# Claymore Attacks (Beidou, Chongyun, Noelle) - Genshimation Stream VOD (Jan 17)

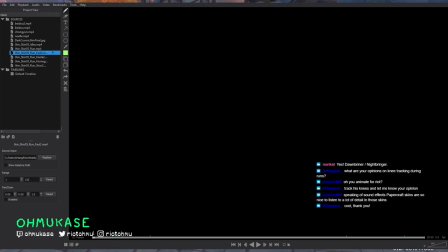and then we go to haste and so the biggest thing you can see here actually when we start for this one this is one of the contact points or a passing pose and
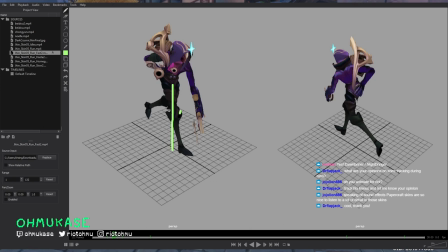then we go to contact like this this is a pretty like neutral one where it's like i guess the leg is like this and the foot's like this right you go to the haste
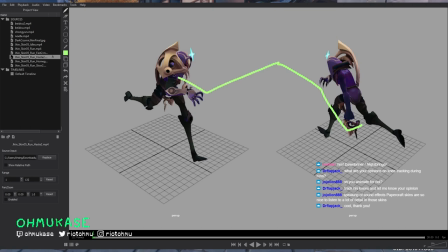this one is even bigger it's like oh i'm running really fast and i'm like going really hard so in this situation everything is being pushed right because velocity is higher energy needs to be expended more so you have something
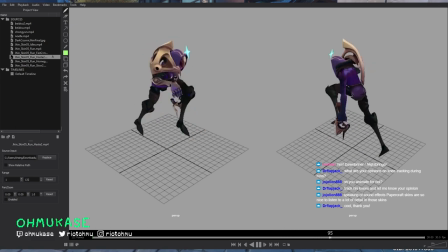slightly more dynamic and you can even see here that his bounce is even higher right and
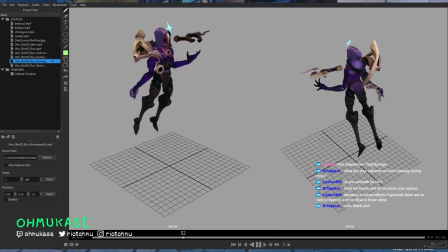then for home guard we kind of concept this thing where he's just floating the final version is a little bit different from this but for purposes of communicating the idea that we want basically three different runs a normal one a fast one and a fat and a really really fast one uh on top of
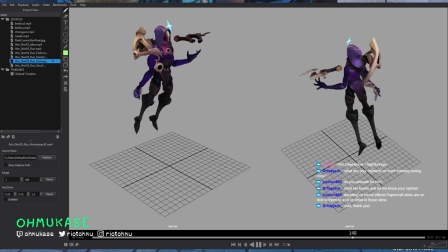a home guard that he floats and basically is like moving through planets in space then um this was that idea and then we have one extra one which is a slow
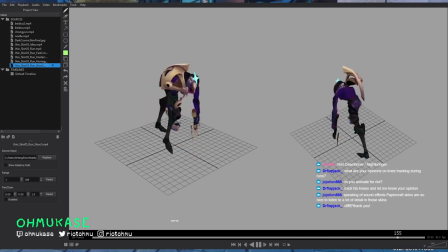i don't have too much to say about this one but i think because this slow it's interesting so when you're moving really fast your root
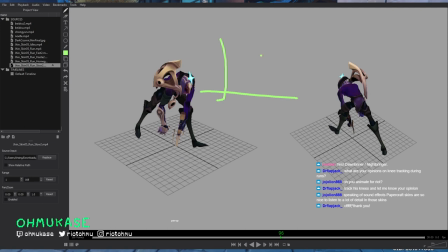if we're looking at a graph and this is like front to back and you have a root your root kind of like does a figure eight but a very small one uh it goes over your left foot it goes over your right foot but then when you're running really slow or moving really slow a lot of times like this
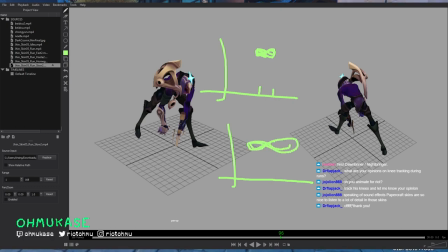one your your your hips move in a much bigger figure eight so you notice here for example his stance here is very wide and each time he takes a step his root goes to that side over this foot and then to this side over on this foot.
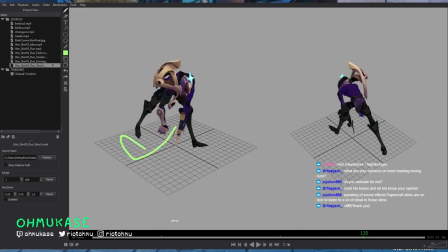And then because the arms are not involved in this situation they are just following. So when he moves to the left they drag it to the right. When he moves to the right they drag to the left and then they just go back and forth back and forth.
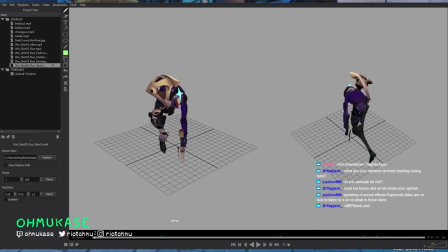And again I think for blocking purposes you'll notice that not all of this is very perfect. I didn't do anything on the elbows really and this arm for example was always bent. All I did really was just like animate the shoulders here like in this direction and in this direction but again for
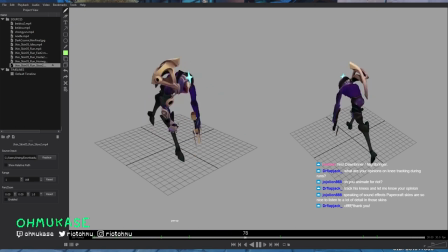purposes of sort of doing a pass and showing hey this is the idea that I want to do for this character and do people agree with the idea this is perfectly fine all this all the special like small details that animators care about which is like tracking everything making the poses perfect getting offsets getting
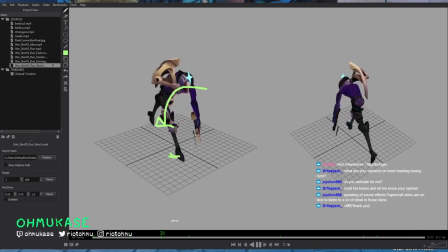asymmetry and everything to be appealing and no clipping that stuff you know you can you can deal with on your own time but in the situation to get guidance from your team because you have tons of people working on the skin right you have a concept artist an audio person
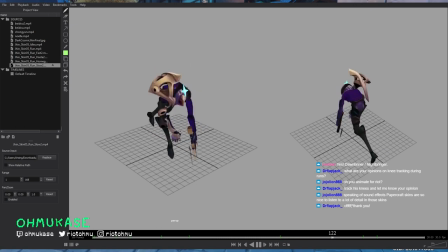a modeler qa person the more animators getting stuff in front of your team and just talking about it early is really important anyway this was sort of the first main point that we
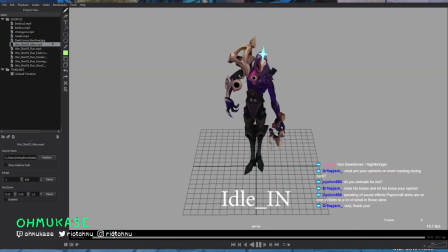were talking about was this transition that we had in the beginning where he comes up and comes down so this remember if you didn't have that this flow up to down to up back to idle you would just get a transition from this pose
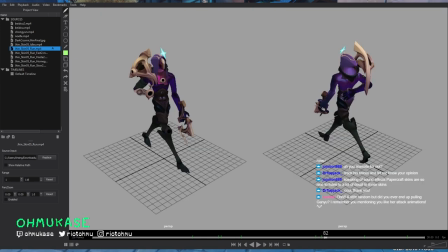to something like this pose back and forth right and in some cases that's okay in some cases you want to do a little bit more storytelling so so